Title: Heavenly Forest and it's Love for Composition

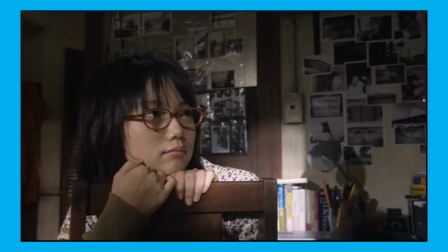[0:14]
As an amateur film student for the time being, one advice that I hear a lot is to practice composition.
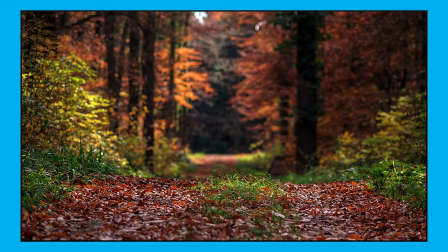[0:22]
Composition is how visual elements are arranged in a photo, painting or in this case a scene.
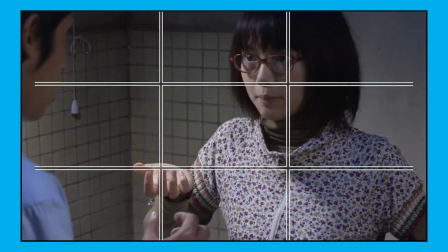[0:28]
There are many ways to go about it, the rule of thirds, guiding lines, color ratio, etc.
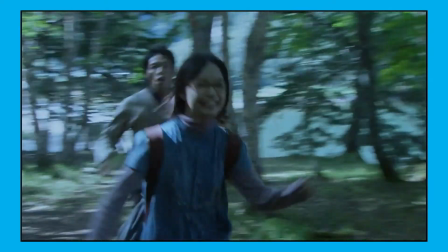[0:33]
Since I'm new to the study of filmmaking, I've decided to just focus on the basic concept first.
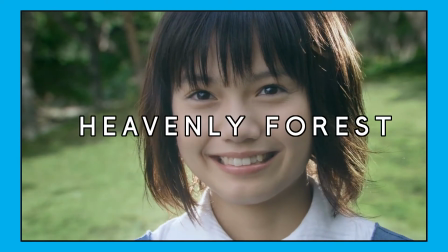[0:39]
The film that I want to talk about today is called Heavenly Forest. It refers to a location in the film in which the character spends a lot of time in.
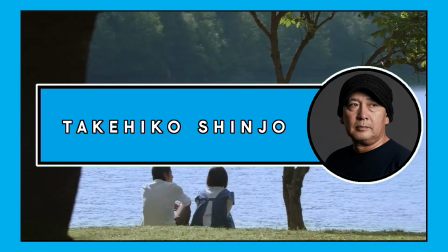[0:47]
A beautiful Japanese film from 2006, directed by Takehiko Shinjo and filmed by cinematographer Mitsuriko Miyama.
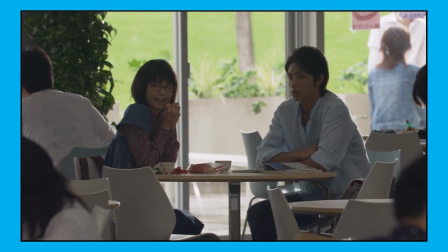[0:55]
There is not a lot of info about them and unfortunately I can't read Japanese so finding info about them is quite difficult.
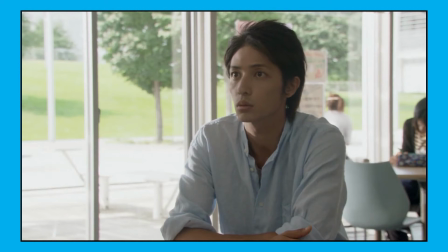[1:03]
With that said, this video is based on my interpretation.
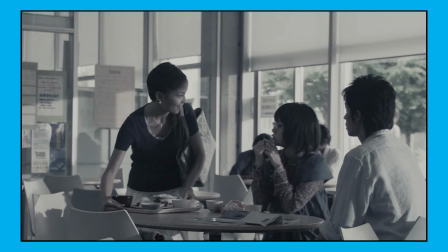[1:06]
Hi, sorry for interrupting this video, but I realized I didn't clarify my point with this video in my original script. So this film is about two characters that love photography and I sort of realized that the movie has some beautiful shots with some great composition in it.
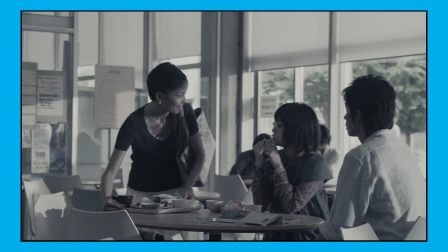[1:22]
So I wanted to share my thoughts in how I interpret those scenes. Alright, moving on.
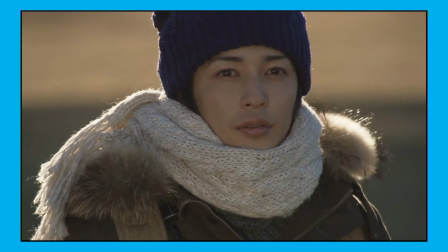[1:27]
I highly suggest watching this film first if you haven't already because there will be some spoilers in this video.
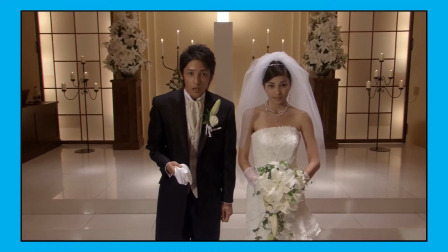[1:34]
The film is described as a romantic film and even though I kinda see it, it really isn't.
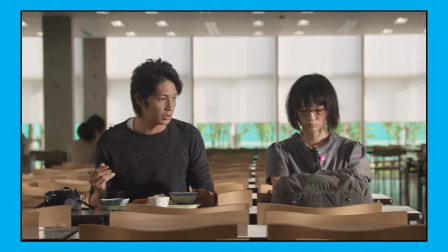[1:40]
It's more of a drama film. The film is about two university students that are kind of introverted, but they both bond over their love for photography.
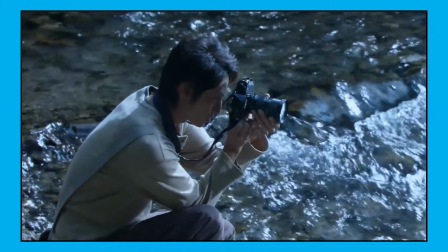[1:48]
That's a very loose description of the plot by the way. Photography is a huge part of the film and the composition is a big part of photography.
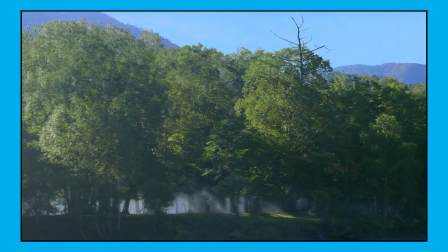[1:56]
One of the ways to achieve good composition is to use contrasting colors. colors. This movie loves the color green, and they love to contrast that with other colors.
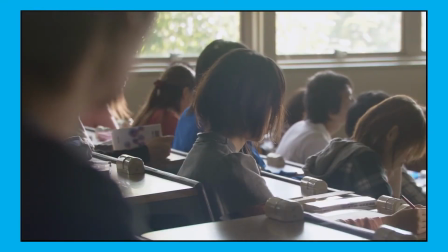[2:04]
Especially for the character Shizuru, she for the most part is dressed in clothing that is always bluish in tones,
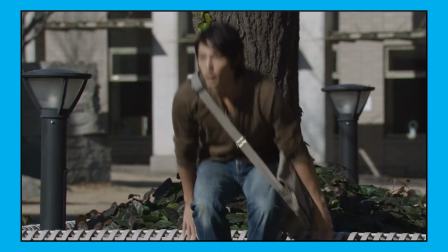[2:10]
while the character Makoto often wears clothing that matches the background. That is done deliberately.
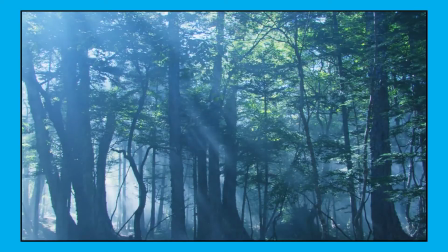[2:16]
It's often done to highlight Shizuru, to make her stand out in the scene. That is not always the case though, later on when they are becoming more and more friends,
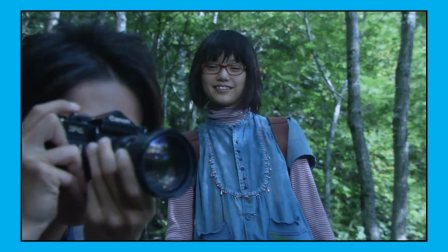[2:25]
you see that he also stands out in the scene, by wearing a color that doesn't hide him.
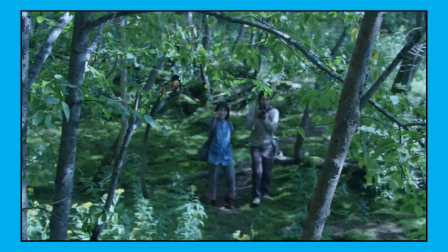[2:30]
This first happens when they first explore the heavenly forest, it signifies that in that moment it is just them and they both are bonding with each other.
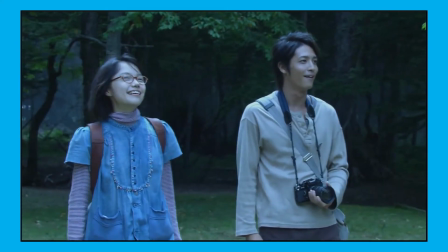[2:39]
This moment in the film is filled with beautiful shots and good composition in my opinion.
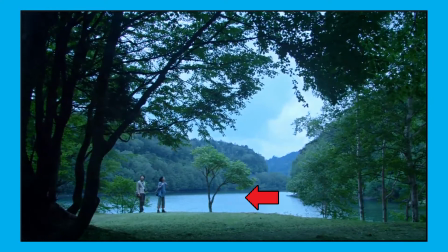[2:44]
That tree by the way is being set up in the film.
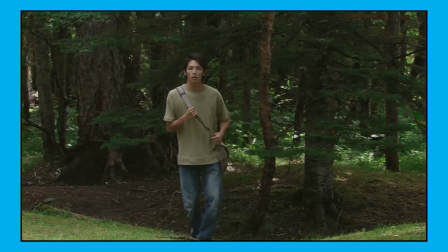[2:47]
The second time that they go into the forest, Wakato wears something green, so he kinda blends in with the background, but Shizuru still stands out.
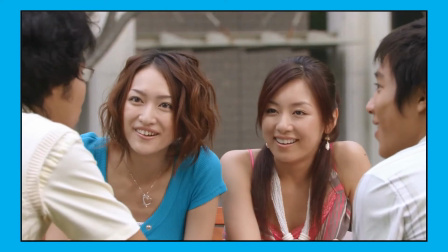[2:55]
This comes after the fact that she was made fun of by Makoto's new friend group. Feeling offended, she runs off to hide in the forest.
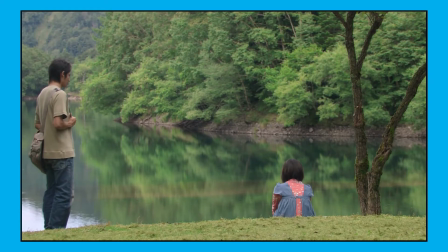[3:03]
When Makoto finds her, he tries to reconcile with her. This moment in the film is forcing you to focus on her and her feelings.
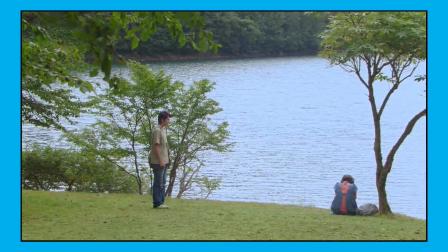[3:10]
That's why Makoto is blending in with the background, because what he thinks and feels is not important.
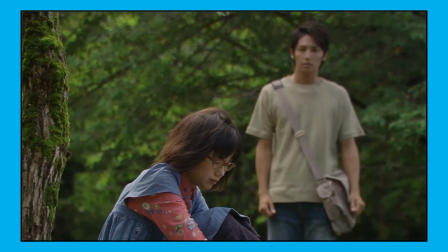[3:16]
Composition in art is meant to make a visual piece readable. If this was just a picture, you still understand that Shizuru is still the center of the photo. It is made obvious because her color contrasts with the background. The way Makoto looks at her also helps putting the focus back on her.
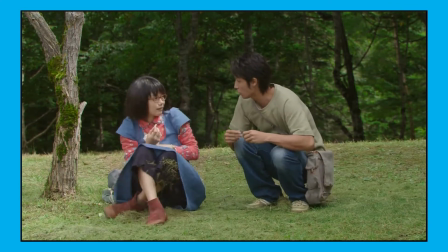[3:32]
When they reconcile, Makoto and Shizuru goes off to take pictures in the forest.
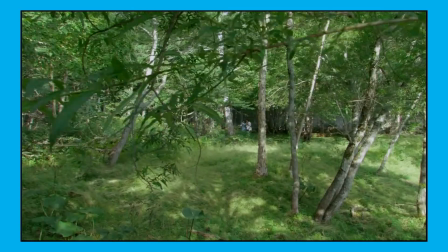[3:37]
And now both of them are contrasting with the background, which leads to great shots and compositions like this and this.
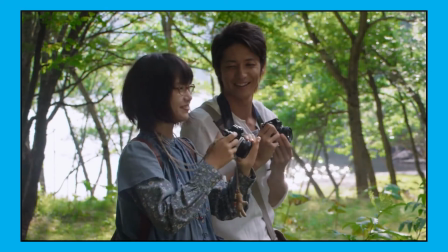[3:45]
From this moment, every time you see them, they are very noticeable. All the attention goes to them, because again, it signifies that they are bonding with each other.
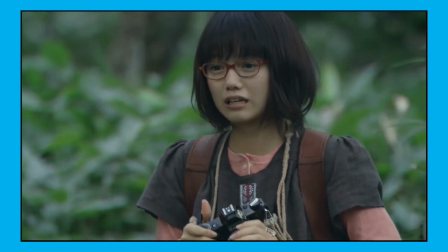[3:54]
But even then, Shizuru is still more noticeable than Makoto, but there is more to how the film uses contrasting colors to tell its story.
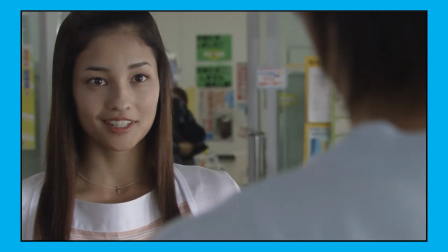[4:05]
When Makoto first met the character Miyuki, notice how they both wear similar colors.
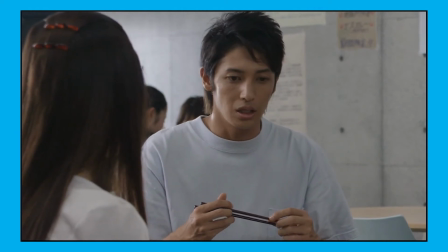[4:09]
She invites him to sit together at lunch, and moments later we see Shizuru.
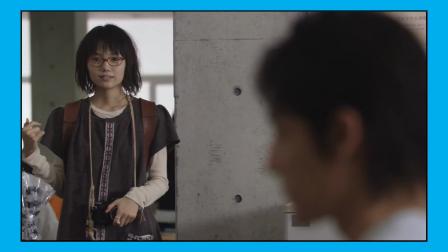[4:14]
When she looks towards Makoto and Miyuki, she gets a bit jealous.
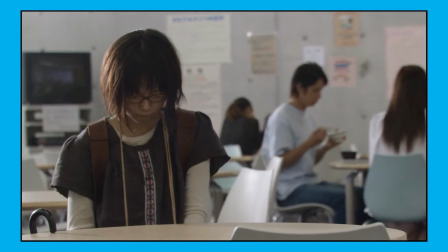[4:25]
Again, if this frame is just a picture,
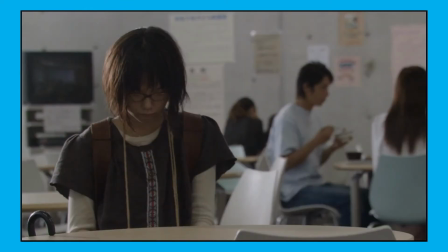[4:28]
she still stands out because her clothing makes a contrast with the background, while Miyuki and Makoto blends in with their surroundings.
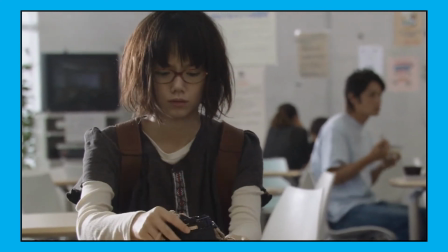[4:35]
This tells us that Makoto is still, despite his friendship with Shizuku, more in tune with normal people.
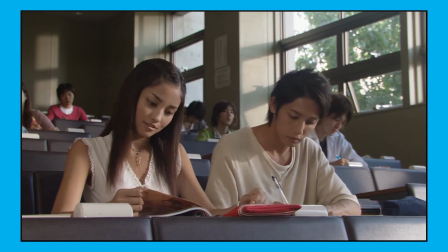[4:41]
The similarity in color between Miyuki and Makoto becomes more apparent later on in the film when he invites Miyuki to go to the heavenly forest.
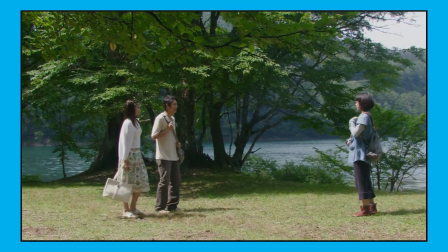[4:50]
All three characters contrast with the surroundings, but he wears similar colors to Miyuki.
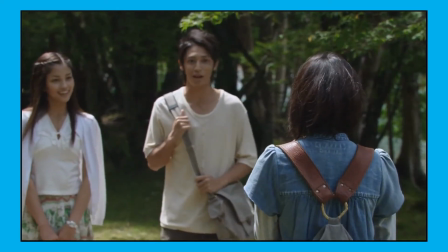[4:55]
It tells us that Makoto is more in tune with Miyuki.
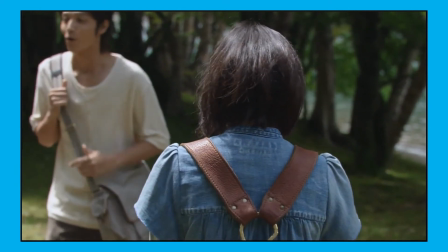[4:58]
Plus, he also likes her and Shizuru knows that too, which makes Shizuru jealous and the film creates a love triangle.
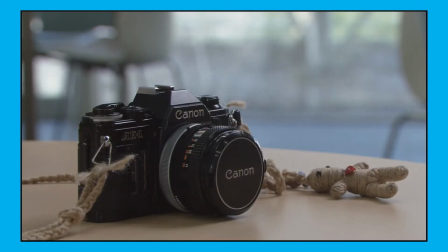[5:05]
Another thing that the movie does by compositing is putting characters in frames. A frame within a frame technique.
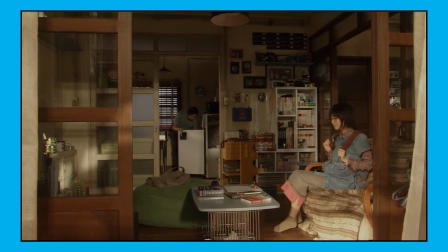[5:11]
A fitting tool for a film that's about photography. Sometimes they just do it, but sometimes they tell something.
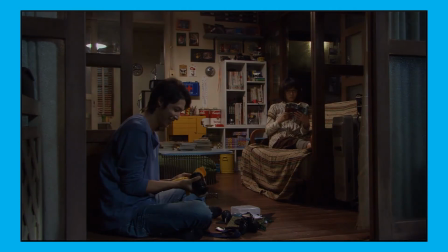[5:17]
In this scene, we see two frames stacked on each other, do you see it? Makoto is framed like this, in the front, and Shizuru is framed like this, behind him.
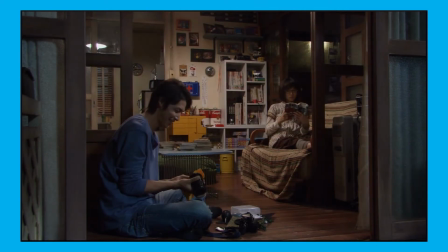[5:26]
Even though they live in the same house at that moment, this scene came after when Makoto was asked by Miyuki to go on a date, and he was clearly happy about this, and Shizuru sees this. So by putting them in their own frame, that is visually a clear separation between them.
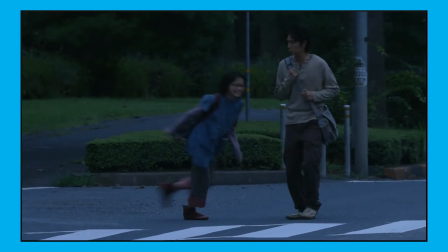[5:42]
And that's how visually the film tells its story. They are together but still separate from each other.
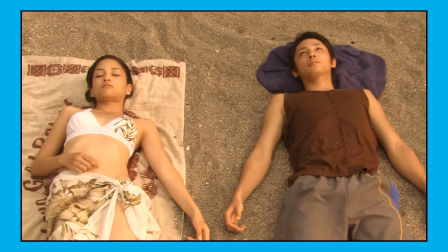[5:48]
Even if they grew closer together, Makoto still likes Miyuki more and therefore Shizuru won't have his love because it's blocked.
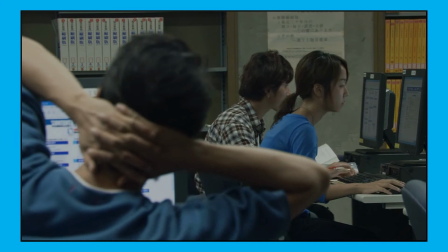[5:56]
Sometimes the composition of a shot sets up a reveal.
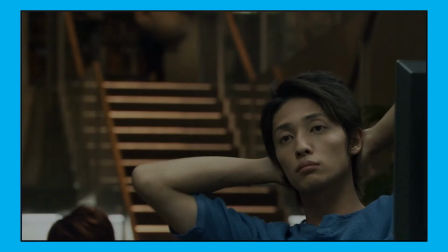[5:58]
In this scene, while Makoto was researching in what kind of job he wants when he graduates, he is shown in the foreground. Behind him, although out of focus, you can clearly see the stairs. Why? Because Shizuru walks down from it.
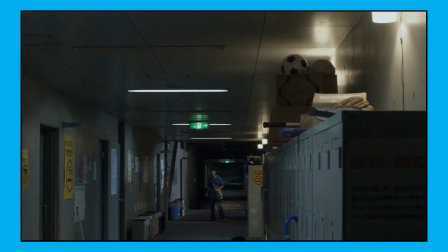[6:11]
It is then revealed that she ran away from home and was basically homeless, prompting him to invite her to live with him.
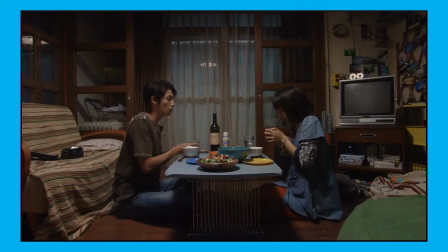[6:18]
And that's how they became roommates. Makoto tells Shizuru that he has the intention to become a photographer after he leaves university and that he also wants to enter a photo competition.
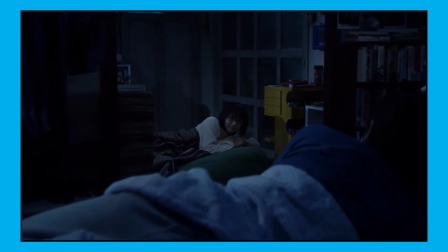[6:29]
He convinces Shizuru to enter the competition as well and she comes up with a picture about love and she asks Makoto to model for her.
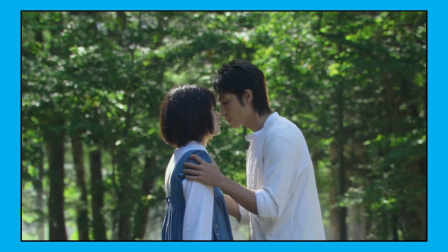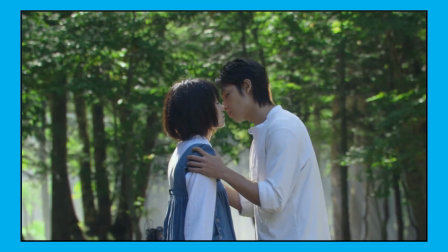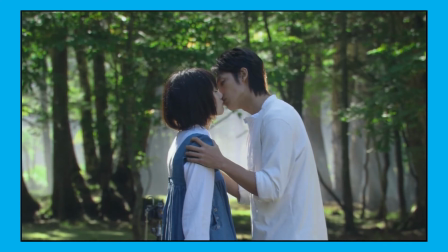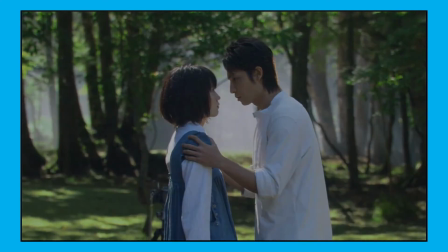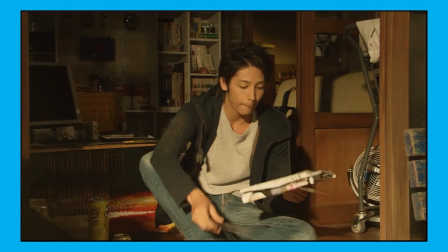[6:59]
Two years later, both Makoto and Shizuru became professional photographers.
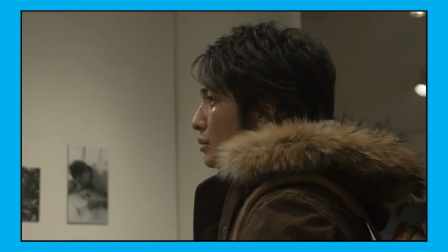[7:04]
Shizuru invited Makoto to her first photo exhibition. In a emotionally filled scene, we see Makoto standing in a room with pictures of himself.
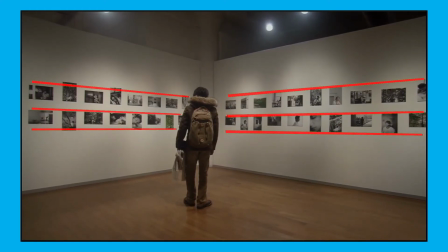[7:13]
That Shizuru talk of him when they live together. Notice how the pictures on the wall guide towards him.
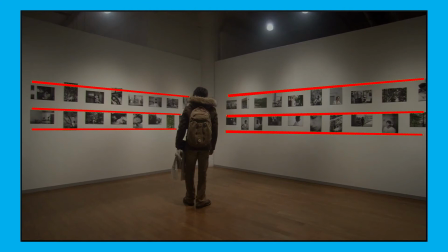[7:19]
It's a special corner about him and the composition tells us that clearly. That the pictures are there to reminisce about him. and that the replacement of those pictures guides towards him.
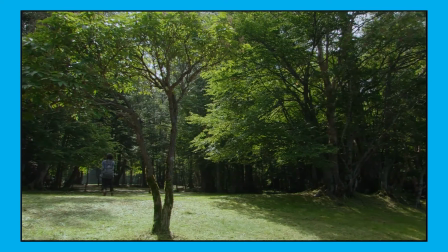[7:28]
Makoto is the subject of the room. Remember that tree? In the exhibition, we finally see the result of the picture that Shizuru came up with.
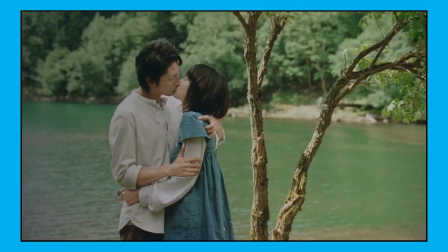[7:37]
And as it turns out, the tree is in the picture. Kind of fitting because in the film, the tree was there every time they bonded.
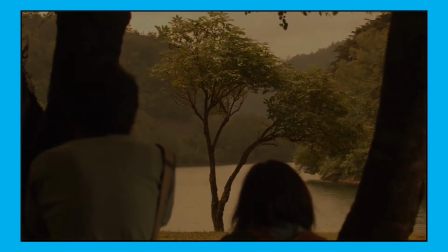[7:44]
And it's the place where Shizuru began to have feelings for Makoto. In conclusion, composition is something I want to nail as an aspiring filmmaker.
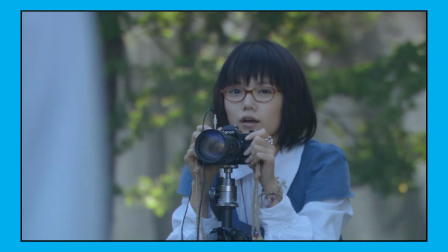[7:52]
It's definitely not the only thing that makes a film great, but it's a start. I can't believe that this movie is already 14 years old.
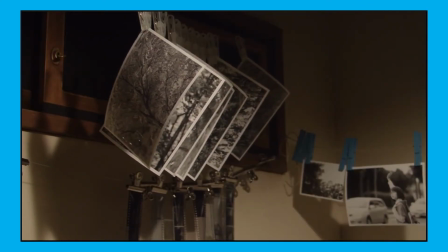[8:00]
Time has gone so fast. We take pictures to hold memories of a different time, and that's the same with movies.
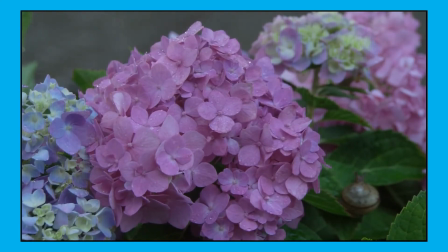[8:05]
Currently, because of the pandemic, some film theaters, from where I'm from, are re-releasing old movies back into the theaters.
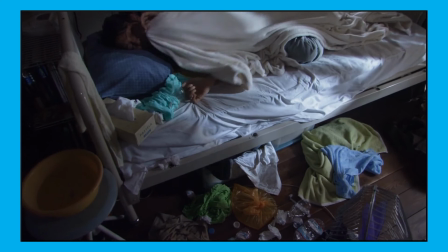[8:13]
But I think, if you are in quarantine, I think it would be great to discover films that you haven't seen yet.
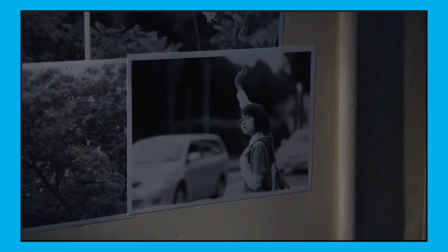[8:18]
And my suggestion is this one. especially when I feel down.
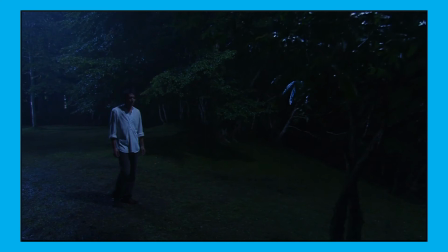[8:22]
I always come back to this movie for comfort, which is weird of course because sometimes it's a sad movie, but don't let it stop you from watching it.
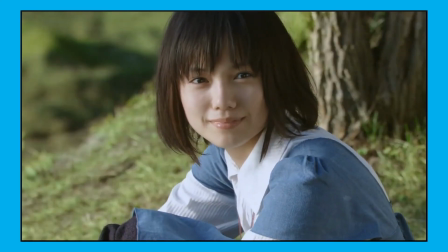[8:30]
I think it's a really great film personally.